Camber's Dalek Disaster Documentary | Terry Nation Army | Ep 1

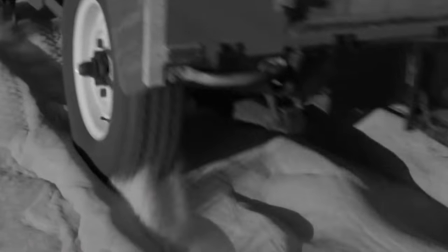In this episode, we discuss how an epic failure during a location shoot resulted in the construction of this ingenious prop, which still survives today.
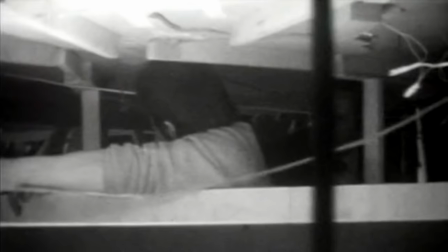And we reveal a previously unknown fact about effects work in one of the missing episodes.
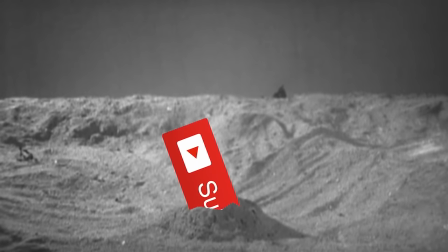If this sounds like your kind of video, make sure you subscribe, as you won't want to miss episode 2.
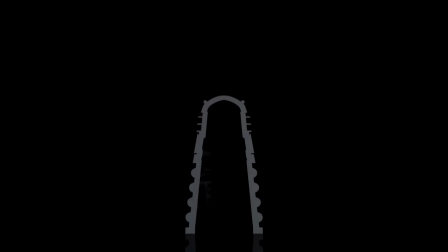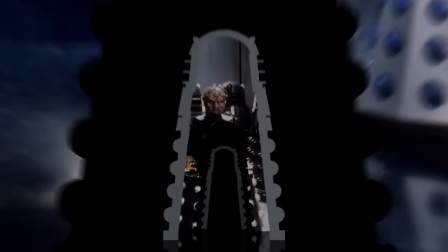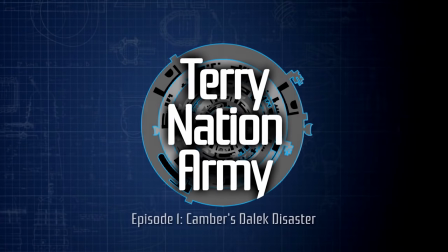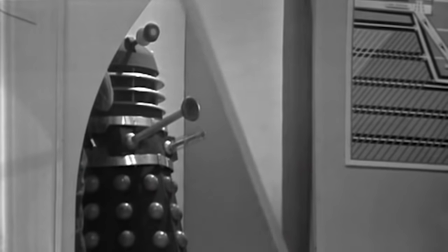In November 1964, the second Doctor Who serial featuring the Daleks began,
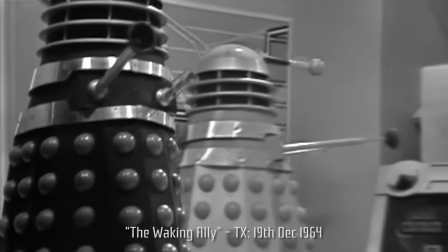and in the days leading up to Christmas, their creator Terry Nation was commissioned to write a third serial.
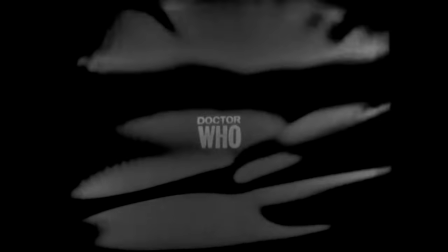It was initially called The Pursuers.
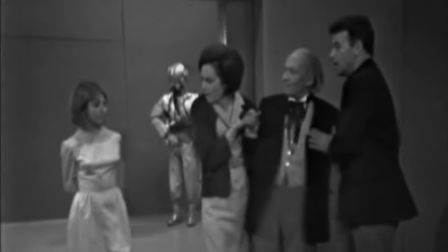That story would eventually become The Chase, and as a tease for their return, a dead Dalek was shown in two episodes of the preceding adventure, The Space Museum.
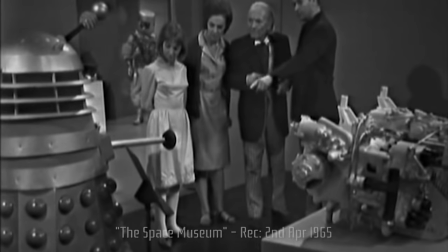Scenes were shot with this empty prop on the 2nd of April and the 9th of April 1965.
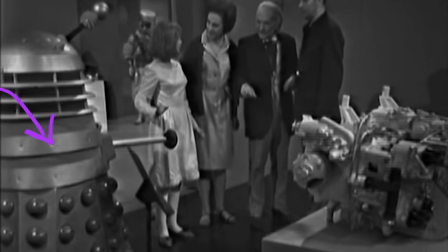It would be the final appearance of the Daleks without their solar panels, but it was the first time the ping pong ball lights were replaced with these domes.
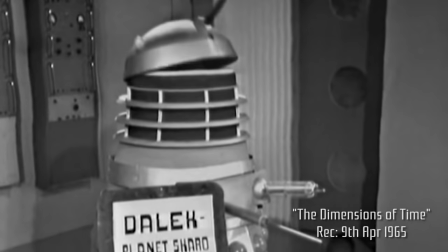The very same day that William Hartnell was in studio recording these memorable moments,
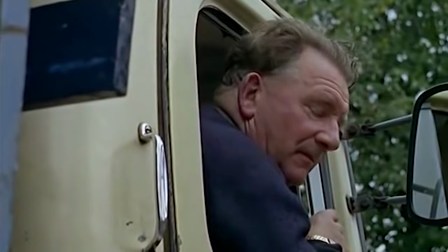a film location crew loaded up a BBC van with two Daleks and a collection of abstract
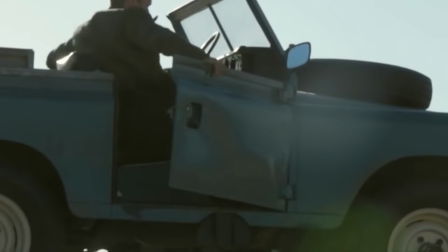sculptures and made the approximately three-hour journey down to the south coast of England.
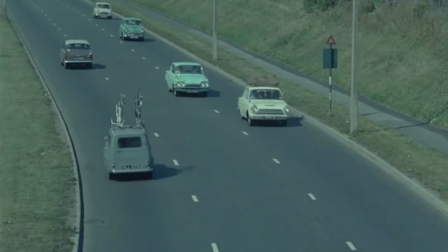The team included at least two visual effects technicians, plus the director, cameraman, other crew, and the performers David Newman and Barbara Joss.
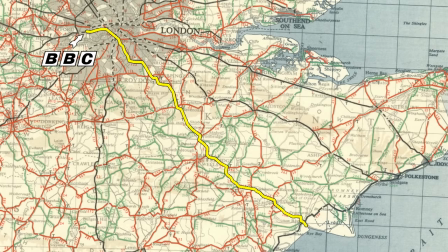Their destination, not far from the town of Rye, was the small village of Canber, which was selected to portray the alien world of Aridius.
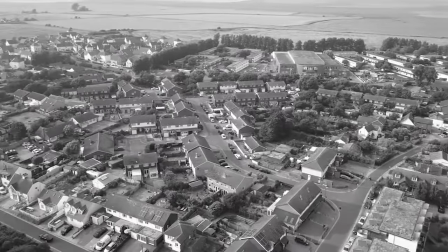It was the first time that a real place had been used as a setting for another planet, and unlike many future adventures, this location shoot did not take place in a quarry.
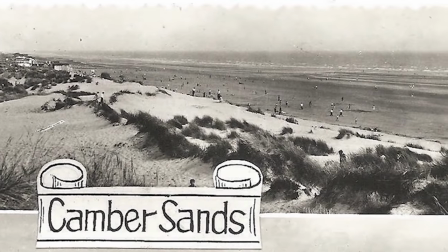Canberra's coast has a stretch of dunes not often seen in the UK, and this worked perfectly as the desert world.
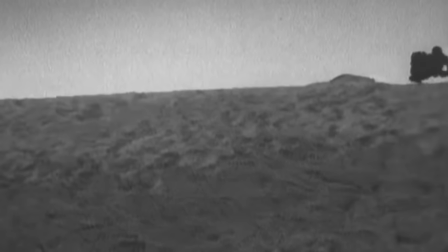To augment the desolate landscape, the strange sculptures were scattered about. We tried to make it look mysterious by putting these atrophied gargoyles into the middle distance.
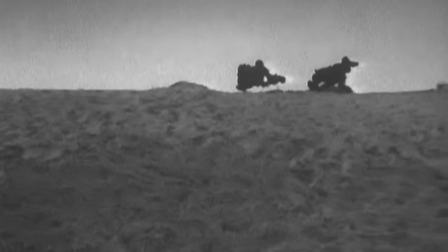We were only half successful.
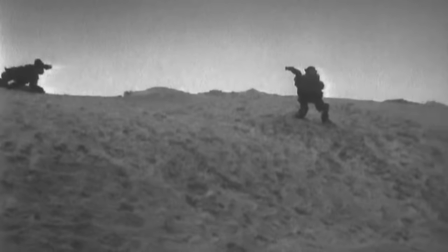And they either came from stock, or were created in-house by the BBC, since they do not appear on paperwork showing the visual effects costs from the outside contractors.
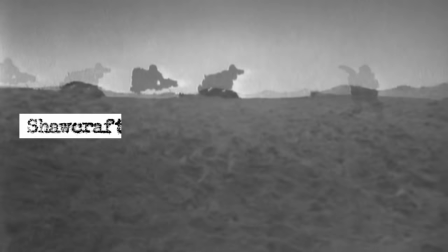The three contractors who worked on the chase were Shorecraft, who built the Daleks, Derek Freeborn, whose work on the programme has always remained uncredited,
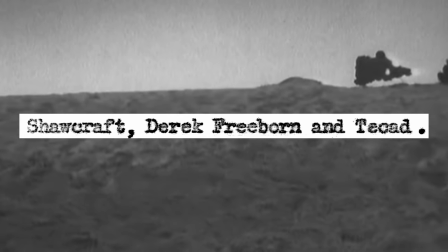and Techad Film and Television Products Limited, who were specialists in models and displays and based in Oxford Street.
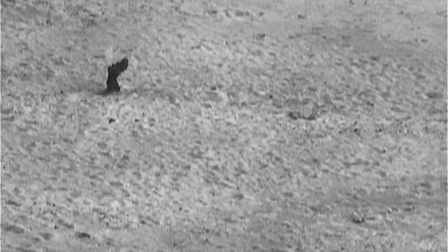One item which appears on the inventory is a three-foot-high TARDIS,
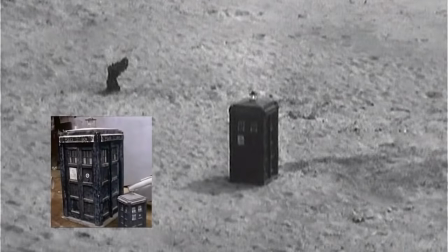which was an existing prop adapted for battery lighting as this was the first time it had been used outside the studio.
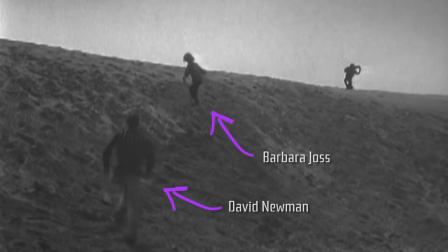Newman and Joss were needed to double for Ian and Vicky respectively since the actors William Russell and Maureen O'Brien were in studio
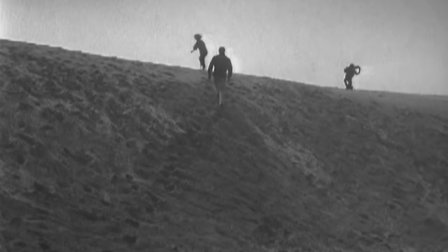that day recording the Space Museum although interestingly O'Brien said she vividly remembers going on the location trip.
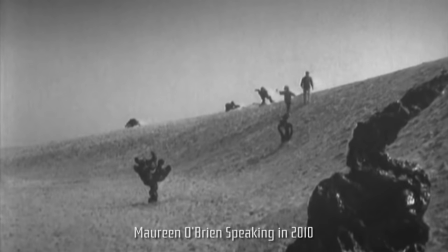This is the only day's filming I remember in the whole of my time.
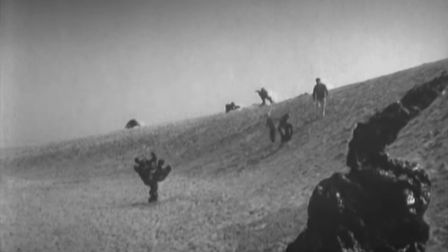We went out for one day to the seaside with Richard and we played on the sands. I remember going up that sand dune, it was so exciting. I think that quite often the memory cheats.
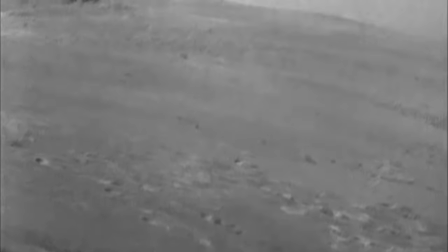In the script for episode one, a sandstorm has buried the TARDIS and very nearly the Doctor and Barbara too.
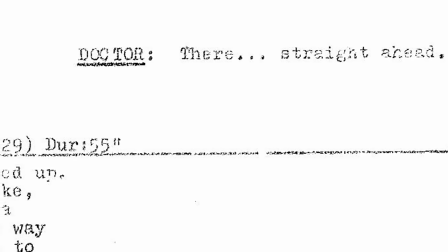As the pair are about to set off to look for it, their adversaries are revealed in dramatic fashion.
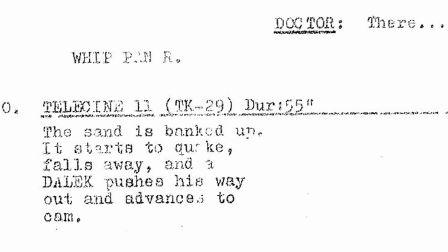The script states that from beneath a heap of sand, a Dalek emerges.
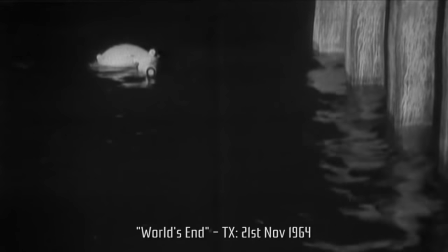It is often said that Terry Nation began a tradition of introducing his creations in different and dramatic
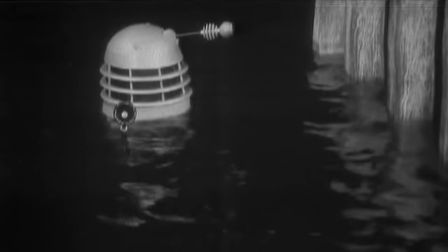ways starting with one rising out of the Thames in the Dalek Invasion of Earth but this is not the case.
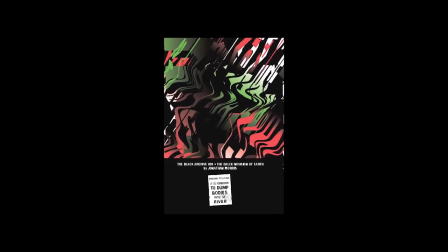As Jonathan Morris proves in his superb Black Archive book,
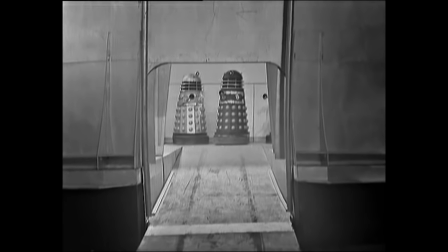Terry Nation's draft of the episode one cliffhanger for the Dalek Invasion of Earth has the Daleks revealed when their saucer lands and the ramp descends.